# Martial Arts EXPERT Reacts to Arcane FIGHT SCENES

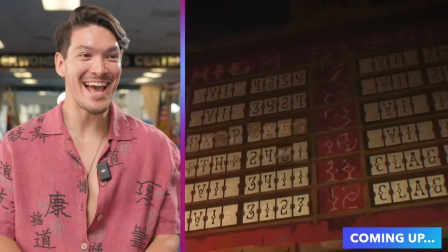1s
I want this training dummy! What is that? That is sick! But I'm loving the gauntlets.
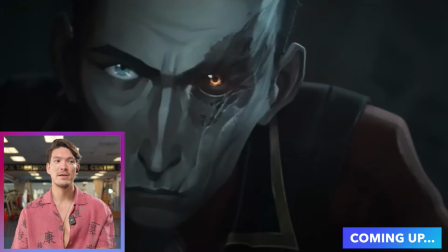7s
I'm loving the slip rolls. Yeah, this is a fantastic character. I'm loving it. Okay, so she obviously has superhuman powers with those gauntlets on. She just flipped a pool table. My name is Noah Flater. I'm an actor and martial artist, and today we're watching season one of Arcane.
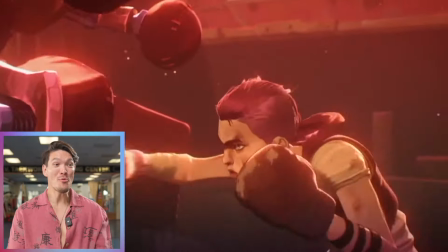23s
Let's get into it. I want this training dummy! What is that?
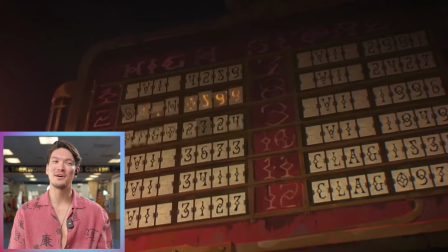28s
That is sick! i love the leather gloves that is so
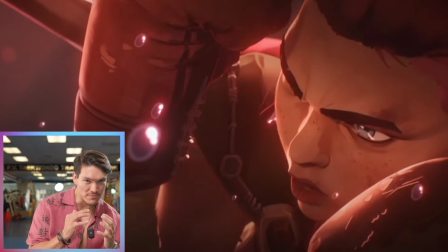36s
cool i love those insert shots of the slip and slow-mo to show like the focus the energy going right back into the fight whatever that training dummy was was
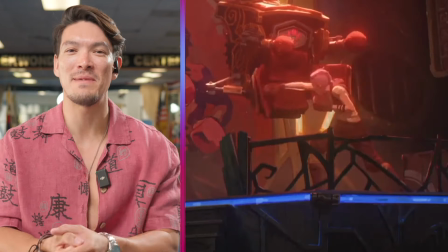45s
actually amazing we need a company to make that a real thing that is so cool if this was real would i use that for training 1000 i'd probably be addicted to training with it next time i want to see her kicking maybe she doesn't kick i don't know that was really cool let's watch next clip
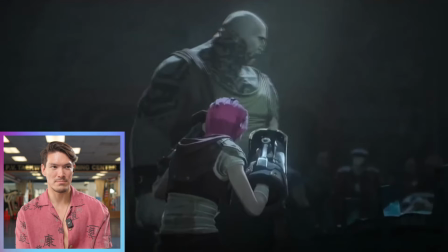60s
mysterious the
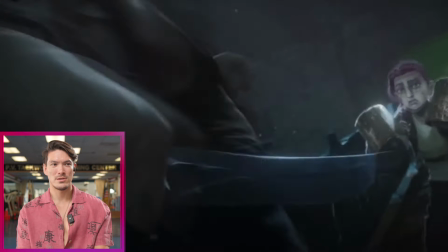66s
close-up on the eyes oh cool okay she's got these
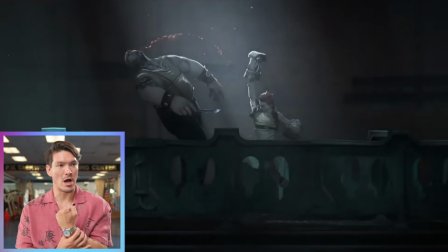73s
like gauntlet like metal gauntlets on her hand so she was able to
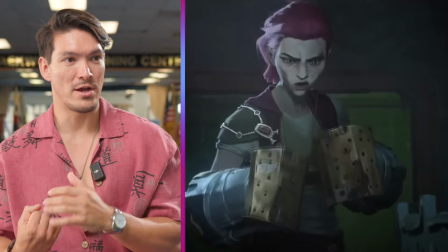77s
deflect the knife first land that uppercut that was cool i'm loving okay
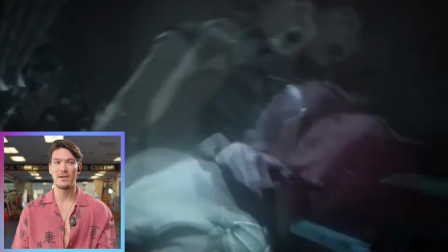82s
i i take back her kicking style i think she's just supposed to be a boxer or
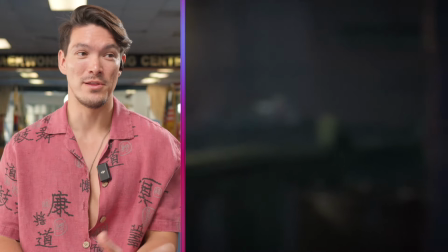87s
have boxing emphasis it's really cool but i'm loving the gauntlets i'm
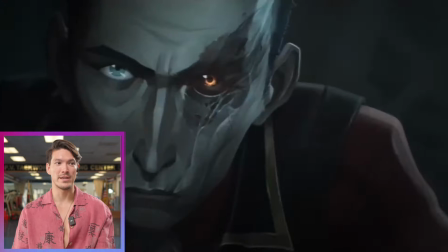91s
loving the slip rolls yeah this is a fantastic character i'm loving it my style of the way i like filmmaking is i call it earning the wides i love shooting medium because when you shoot medium you can still see all of the action and it's not too far away but i love the cutaways into the inserts seeing the characters emotions those close-ups on their face their eyes you get to feel their intention whether they're focused whether they're terrified, whether they're being cocky or overly excited, it's in those moments. And it just takes a second to get that. But when we cut into the character's intention, I love it so much. But when I say earn the wide, as a martial artist or somebody that has the ability to show really big movements, I can do all these jumping, flying, spinning kicks. It's really awesome to be able to cut wide. And the person that popularized that was Jackie Chan. Jackie was the complete opposite. He said, shoot everything wide. Because what Jackie did was so larger than life.
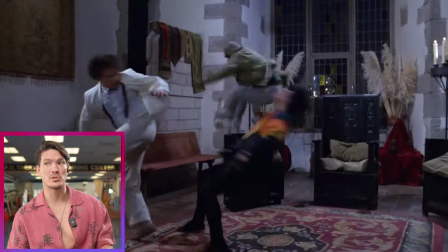148s
And he's doing these insane movements everywhere. Climbing up the walls, throwing dishes, moving, dodging, here, spin, flip, kick. And it was just so much acrobatic movement that his style, his Hong Kong style was shoot everything wide. I love taking elements of different filmmakers and different performers and trying to make my own. But for me, those are my favorite moments to remember is earning that wide but what they did was showing the intention in the fight and getting those close-ups
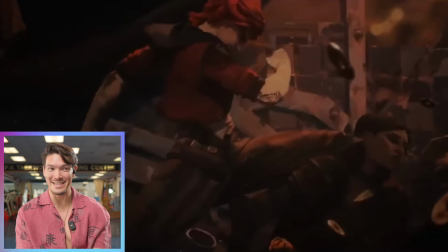176s
that was so cool again back with the close-ups flying knee to the face you can feel how vicious that was the slow-mo
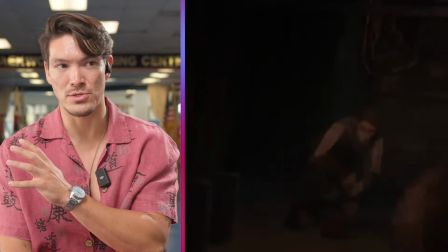185s
speed ramp hits are so cool
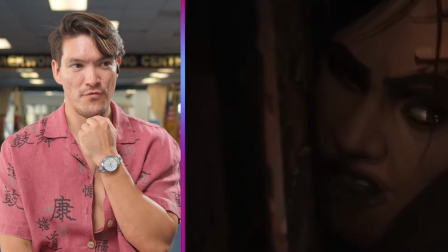191s
you filthy traitor there we go there's some kicks okay it's a little things too when you're doing fight scenes it's like when somebody hits the wall or hits the floor seeing
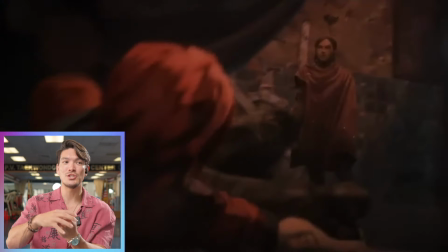203s
the dust come up off the floor those dust hits showed the intention and how much force was really done just adding those
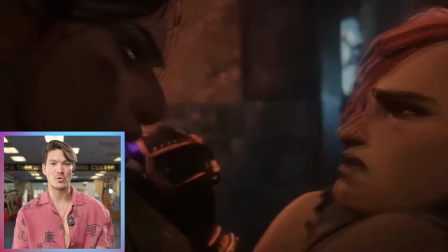210s
little layers is super cool to see i'm loving the choreography whoever designed the choreography for
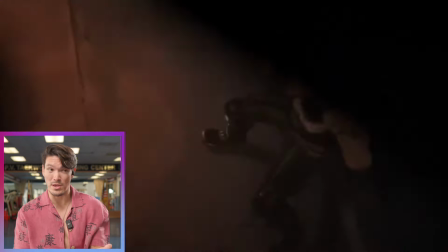215s
this i don't know if they did motion capture i'm sure they probably did um they did a great
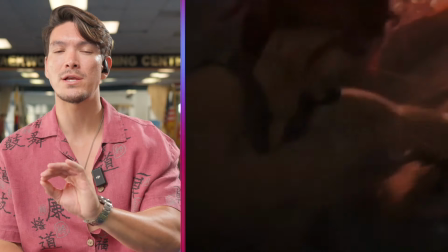220s
job this is very boxing slash kickboxing style
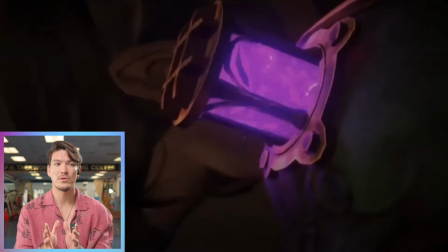225s
but it's very intricate where they get these close-up moments and
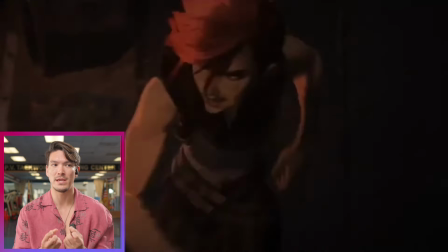230s
the filmmakers did a great job making you feel the impact of the fight.
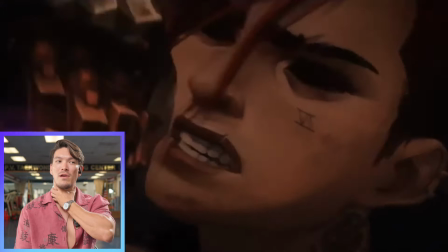237s
I would have loved to have seen like the finger inserts of like when she grabs the neck, feeling the difference of metal touching your skin.
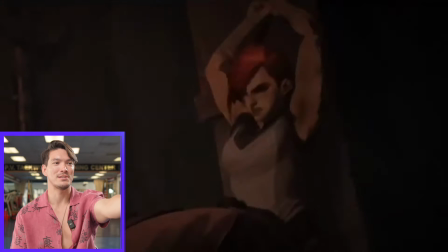246s
Actually, they kind of just did it right there. Perfect.